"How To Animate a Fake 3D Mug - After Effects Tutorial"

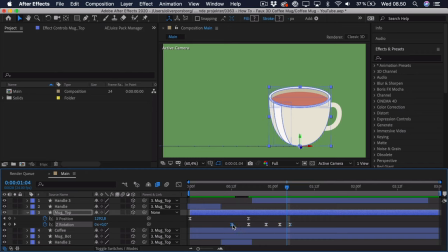(16:23)
And we can just go out essentially and drag these keyframes out a bit so we
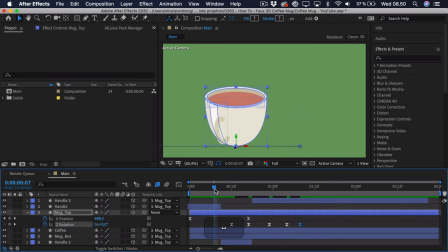(16:33)
get more of a sense of a coffee mug. And I actually quite like this.
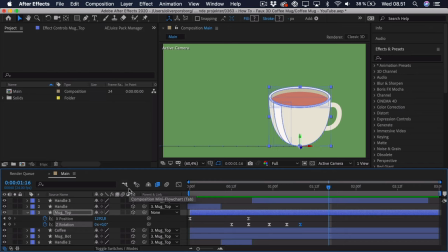(16:40)
It's quite subtle, it's not too extreme, and I get a sense or a feeling that it's a coffee mug that we're working with. So the interesting part now is actually animating the liquid, because you have to imagine that the liquid would move in the opposite direction of the cup.
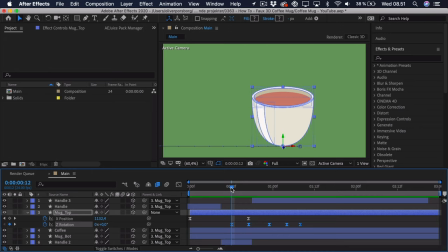(16:57)
So if you actually take a cup and fill it up with water or whatever liquid you like, and you start rotating that cup, you can see that the liquid actually stays in sort of the same angle. It tries to stay flat, and therefore this liquid will also try that, and we'll have to reverse the rotation of it.
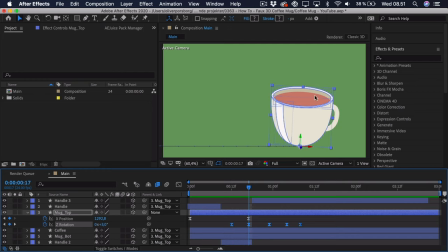(17:18)
So if this cup rotates to the right, the liquid will rotate a bit to the left, so it actually counteracts that sort of rotation from the mug. So we can copy these rotation keyframes, and when we go to the coffee liquid, we have to make sure that the anchor point is straight center.
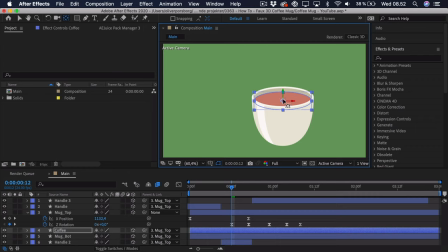(17:36)
So again, make it snap by holding down Command and Control. Just paste in the rotation. You can press U to see it. And now we have to reverse it. So go to that first keyframe and just put a minus in front. Then go to the second keyframe. This already has a minus in front, so delete it.
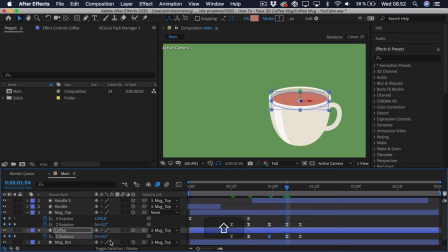(17:54)
And we are just going to reverse this all the way. So you can actually see that if we select both of these rotations and go into the graph editor, they're going the opposite direction. That way you can also see that the liquid is getting this sort of movement, which looks really nice.
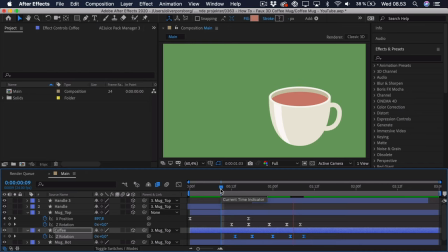(18:11)
And we actually might have to offset this by a frame or two to give it the sense that the liquid is trying to catch up with the cup. So two frames works nicely. You can see that when the cup starts to rotate,
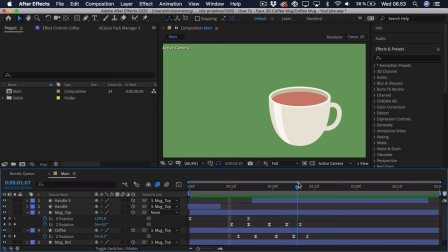(18:27)
the liquid sort of follows behind in the opposite direction and just adds a sense of weight. And really adds a lot to the animation in general. So now that we have animated this faux 3D rotation of the mug,
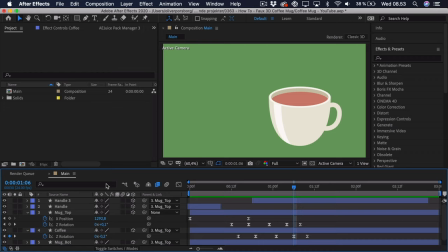(18:43)
we have animated a bit of liquid, we actually also want to animate a bit of splash for the liquid. But often enough, this is quite hard to do, as these sort of liquid splashes, you can't really do this simply.
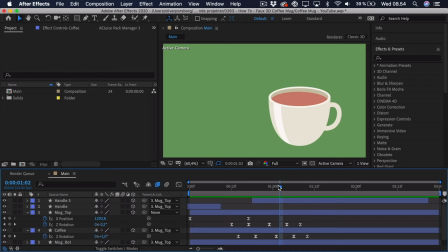(18:57)
Either you have to do it frame by frame, you have to get really lucky with an effect so it just works, and it's all really time consuming. So this is where I have partnered up with AEJuice, who are the sponsors of this video.
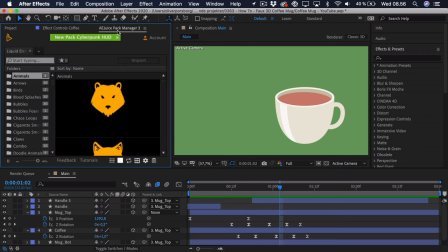(19:11)
They have sent over their pack manager, including the liquid elements, which I will be using to pep up this animation and add some secondary animation to really make it pop and stand out. And as I said before, it can be quite hard to do these frame by frame animations, and they're quite time consuming,
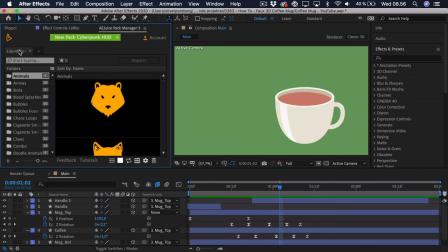(19:30)
and therefore they have created this pack called Liquid Elements, which has a load of different frame by frame animations done by professional animators all over the world.
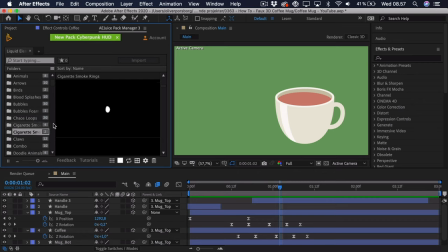(19:42)
You can see that we have a load of different categories. Here, as an example, there are some liquid smokes, there are some cigarette smokes. So what we're mostly going to use are the splashes. So we can search for splash over in that panel, and we can go into the water splashes.
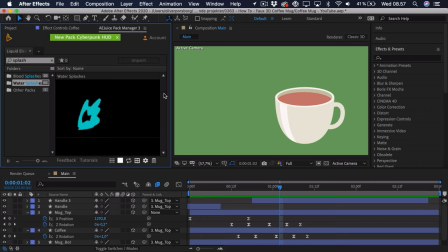(19:59)
So there are a load of different water splashes, and what I sort of want for this animation is that some of the liquid splashes from the left to the right, as you have to think about the momentum, the liquid is sort of being thrown to the right side, so a bit of splash,
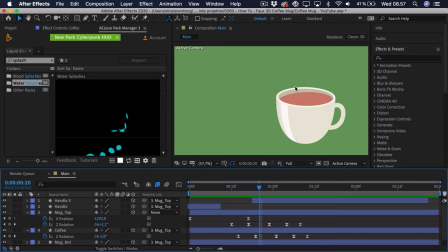(20:16)
and then I want to add another splash just as this liquid hits the right side, so it sort of creates this chain reaction.